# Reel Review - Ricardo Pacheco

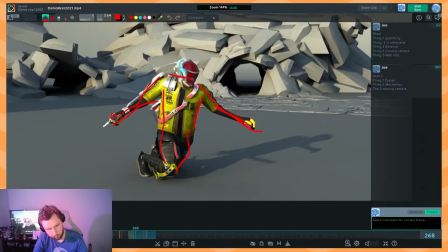[36:14]
and it feels a little bit just like arms out
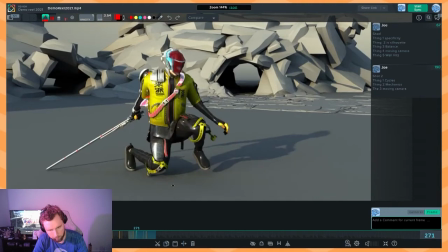[36:18]
um but yeah mechanically how we get this foot up and then planted i would love
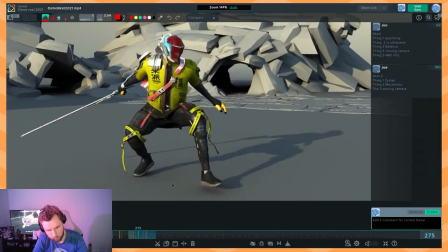[36:25]
to see the reference for how this works um because it feels like he lands on this foot but he doesn't there's a space here,
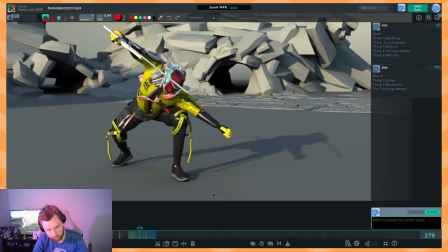[36:32]
and then over the next few frames the foot slowly comes down and now you can see it's actually black dark under there.
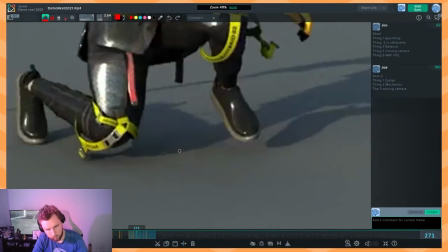[36:39]
There's a, there can't be an occlusion is happening. So yeah, it sort of feels like it's floating for a few frames before the foot comes down,
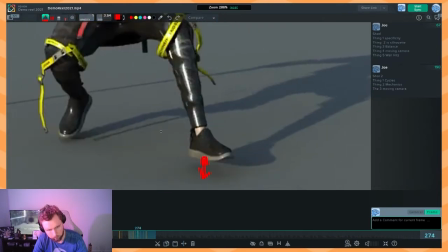[36:48]
which doesn't make any sense because you'd need to have a really strong contact with the ground to be able to lift off and do a flip like this from a kneeling position.
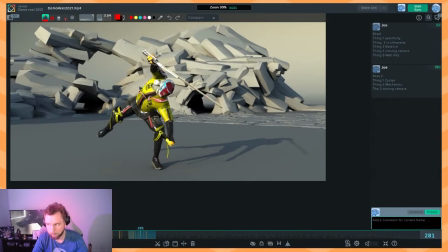[36:58]
Alright I would also love to see A little bit more dragging Of this foot
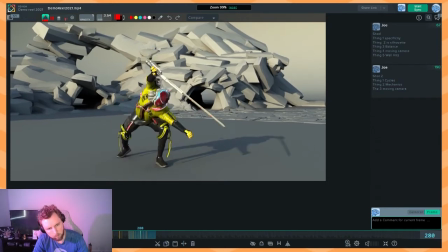[37:08]
I think you've got the right idea But just dragging it off the ground Just a little bit more This toe really would be staying behind
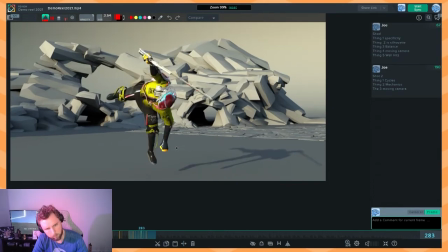[37:18]
And then just watch the paths of things The core of what you've got here is good But just the path on this foot If I track the foot coming up
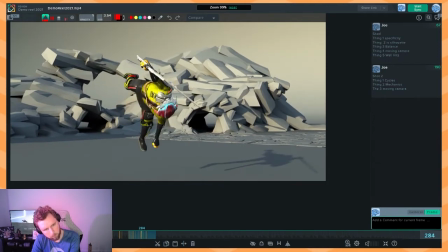[37:27]
And back And over and then just sort of comes up out of nowhere. So instead of coming up and around, you know, a nice smooth arc, it sort of goes back and then up like this.
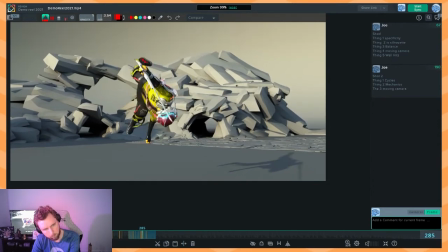[37:40]
You see that? Between here and here and here. There's like a bend in the shape, in the arc. And I know that there's probably like reference out there of this sort of thing happening where he like, the foot comes up, and then there's a little dip, and then it comes up again.
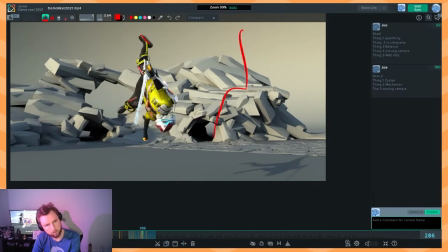[37:57]
It just feels very squarish, sharp edged
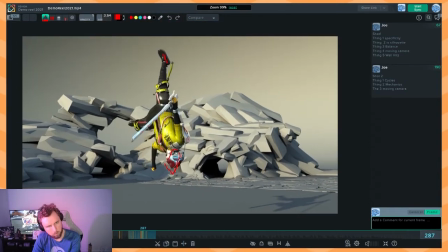[38:02]
through that section I think same thing with the front foot just want to be careful about
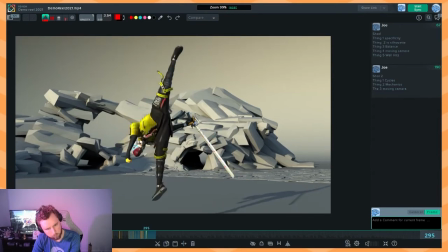[38:10]
yeah, see how through here this foot sort of slows down right here before it hits the ground it's almost like we're up here, we're falling, we're falling and then we stop falling
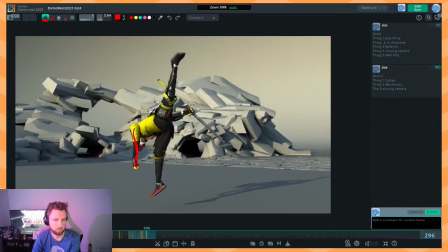[38:27]
between these two frames this foot distance maybe it's the moving camera maybe it's because i can't judge what this
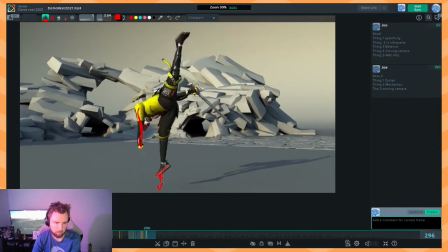[38:34]
distance is between these two frames like i can't tell based on the silhouette either or the yeah the silhouette what's going on exactly so yeah um either
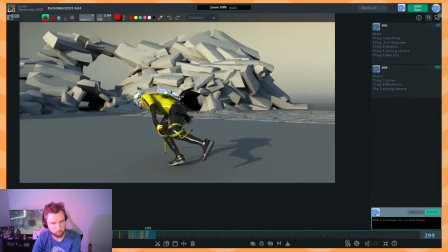[38:49]
keeping the camera still or minimizing that camera movement would be really cool i love how it lands on the toe and then we can press down onto the foot really nice stuff maybe
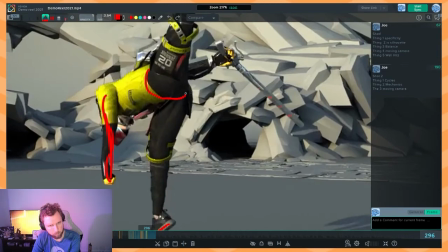[38:59]
here to fix a little bit of this weird groin issue that's going on um you could potentially rotate this hip rotate
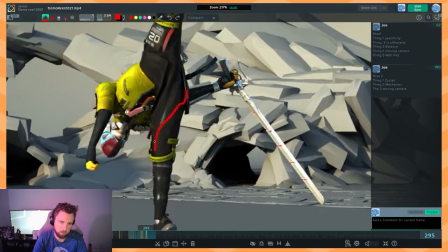[39:14]
this hip just a little bit more so it's favoring this leg you know this
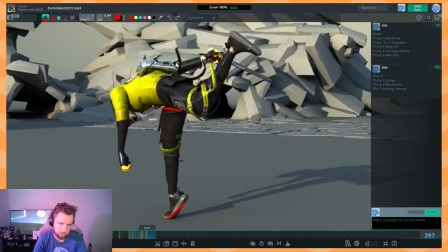[39:23]
feels okay it could even be a little it look it feels like it's just getting a bit cinched like a bit pinched in that hip and
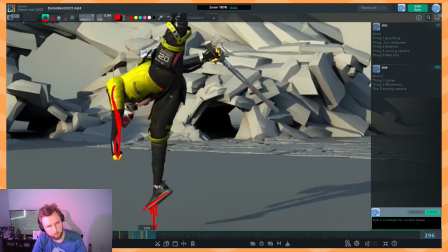[39:30]
here it feels like it's like way too stretched out so yeah and
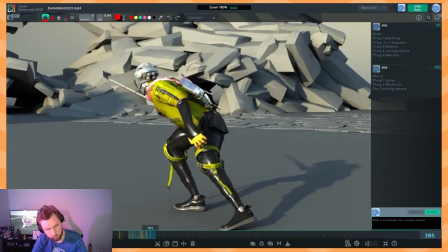[39:39]
then at the end it's good but i feel like we sort of get locked on an axis a little bit and then everything feels a little bit stiff as we settle into this so see how he sort of stops right here and he starts again right here so it's like a double a
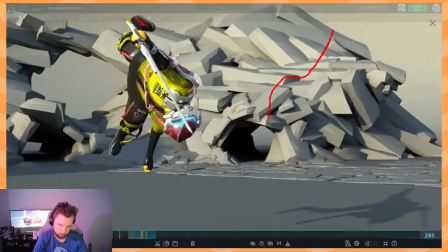[39:53]
double settle settle settle settle settle see that so it's just a matter of like making sure that we're not just moving in
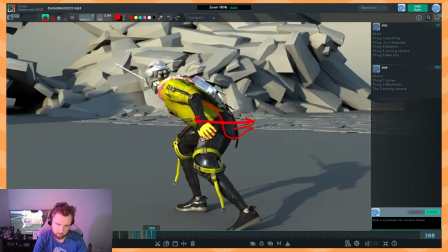[40:02]
one axis right here at the end we actually settle in and relax into it and there's you know up and down and moving back and also a little bit of rotation wouldn't go astray as well it feels very like between here and here it just feels like we're just translating the whole torso and hips back just linearly see that